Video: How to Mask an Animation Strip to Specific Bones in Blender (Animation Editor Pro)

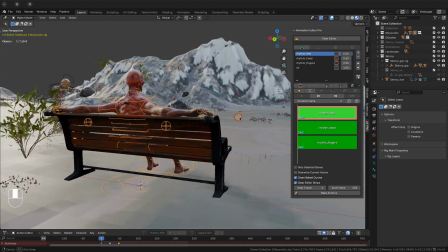(0:00)
Hi everyone, welcome to a new in-depth tutorial for the Animation Editor Pro series.
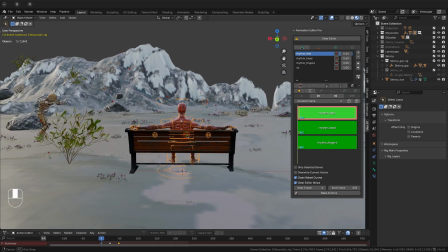(0:05)
You'll learn how to modify and refine an existing animation.
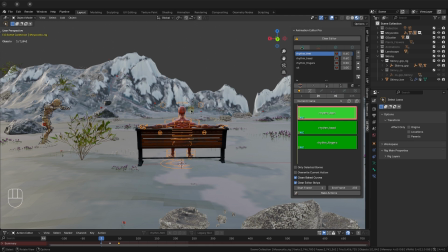(0:08)
We'll use some advanced techniques in Animation Editor Pro, like enabling specific bones within an animation strip. By the end, you'll be able to create a polished and professional-looking animation with just a few clicks. First, let's see what the end frame is for the longer animation. We'll make the animations of both characters end at the same time.
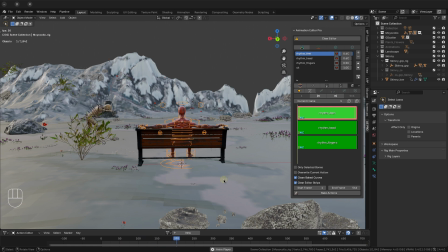(0:30)
We want this chill guy to notice the scary character at some point, so we'll rotate his head towards her a little bit before she notices him. Let's see. The end frame is too high. Decrease the animation repeat value on the 3 cyclic strips so their end frames are reduced.
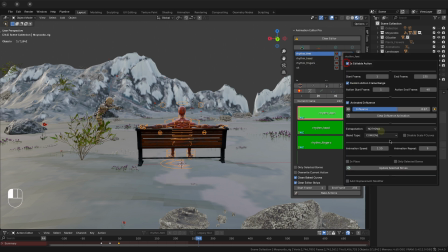(0:49)
Take note of the new end frame. Now we add a new strip starting at this new end frame. We'll call it turn head.
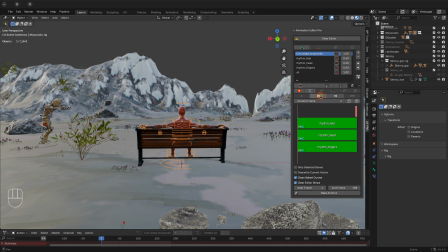(1:08)
Let's check our animation.
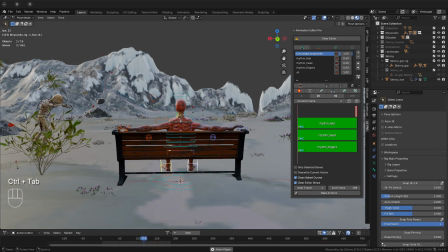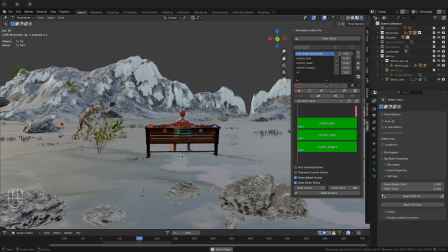(1:18)
The scary character isn't walking all the way to the end. Let's check the frame range for this strip. It's wrong. Enable custom action frame range and set the correct action frame range.
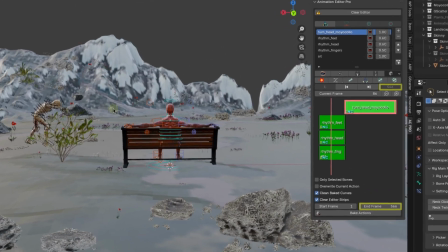(1:35)
Notice that when using the Animation Editor Pro add-on, the scene end frame is determined by the currently selected rig.
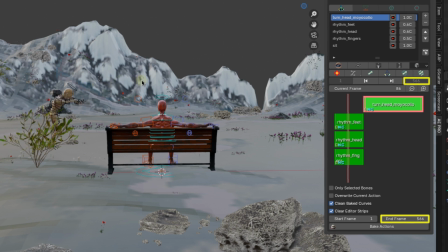(1:42)
This means it will automatically adjust to show that model's animation exactly from start to end.
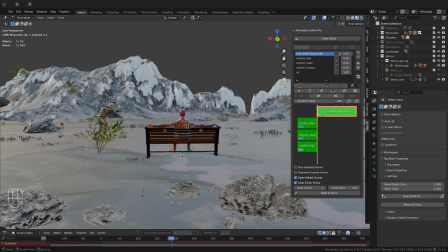(1:52)
Set the current frame to the beginning of the turn head strip and insert an initial keyframe for the sub-neck bone.
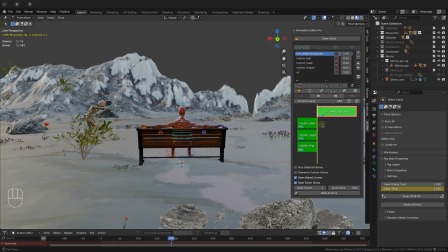Now move the current frame forward a few frames and rotate his neck towards the walker, like he's just noticing her.
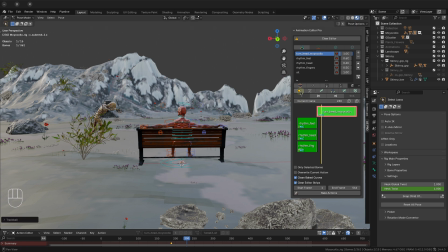(2:20)
Lock it in with another keyframe.
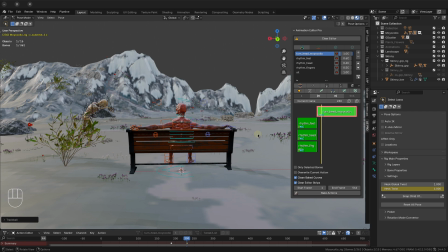Now they're making eye contact. Keyframe that beautiful moment.
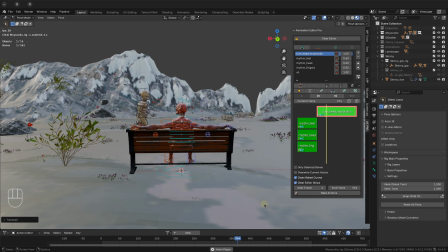Rotate his bone again so he keeps watching her and add another keyframe.
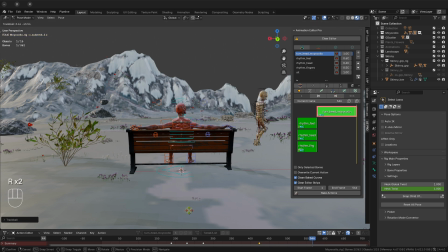(2:51)
Finally, go to the end frame of the turn head strip, give his head a final rotation for this sequence, and hit Insert Keyframe.
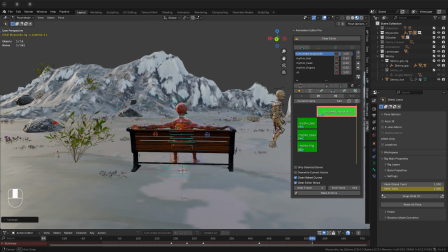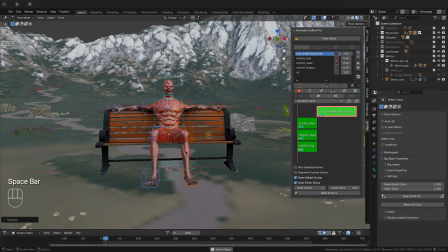(3:06)
Now let's refine those initial idle movements. Tapping with both hands and feet feels a bit robotic. Let's switch to just one side for a more casual vibe. Select only the foot bone you want tapping.
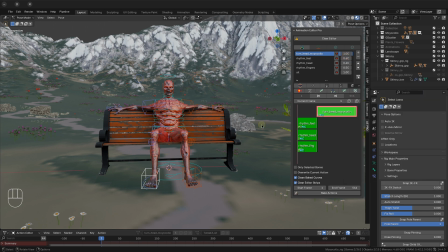(3:21)
Then, in the Rhythm Feet strip, enable Only Selected Bones. This will exclude any other bone in the rig from being animated by this strip. Do the same for the right hand. Select the desired finger bones, go to the Rhythm Fingers strip, and enable Only Selected Bones.
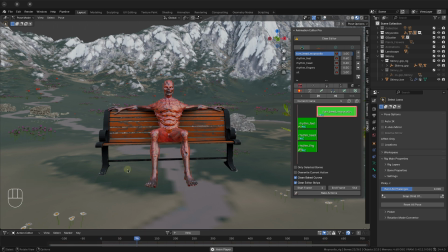(3:39)
Okay, let's check how our animation is going. Tapping with just one side feels more natural, don't you think? Anyway, if you wanted to return to tapping with both sides, it's as simple as disabling Only Selected Bones on both strips. This is one more of the advantages of working with Animation Editor Pro.
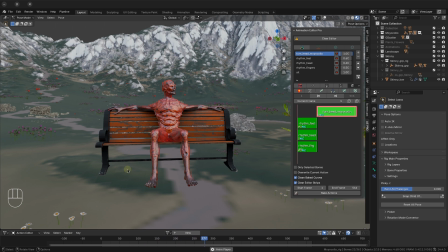(3:58)
You can significantly improve your animation with just a few clicks in a non-destructive way.
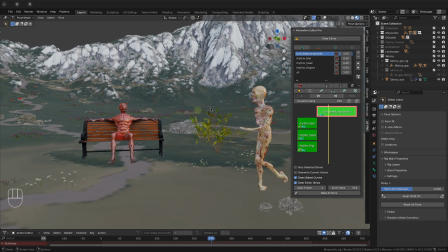(4:05)
Let's add some blending to the head movement.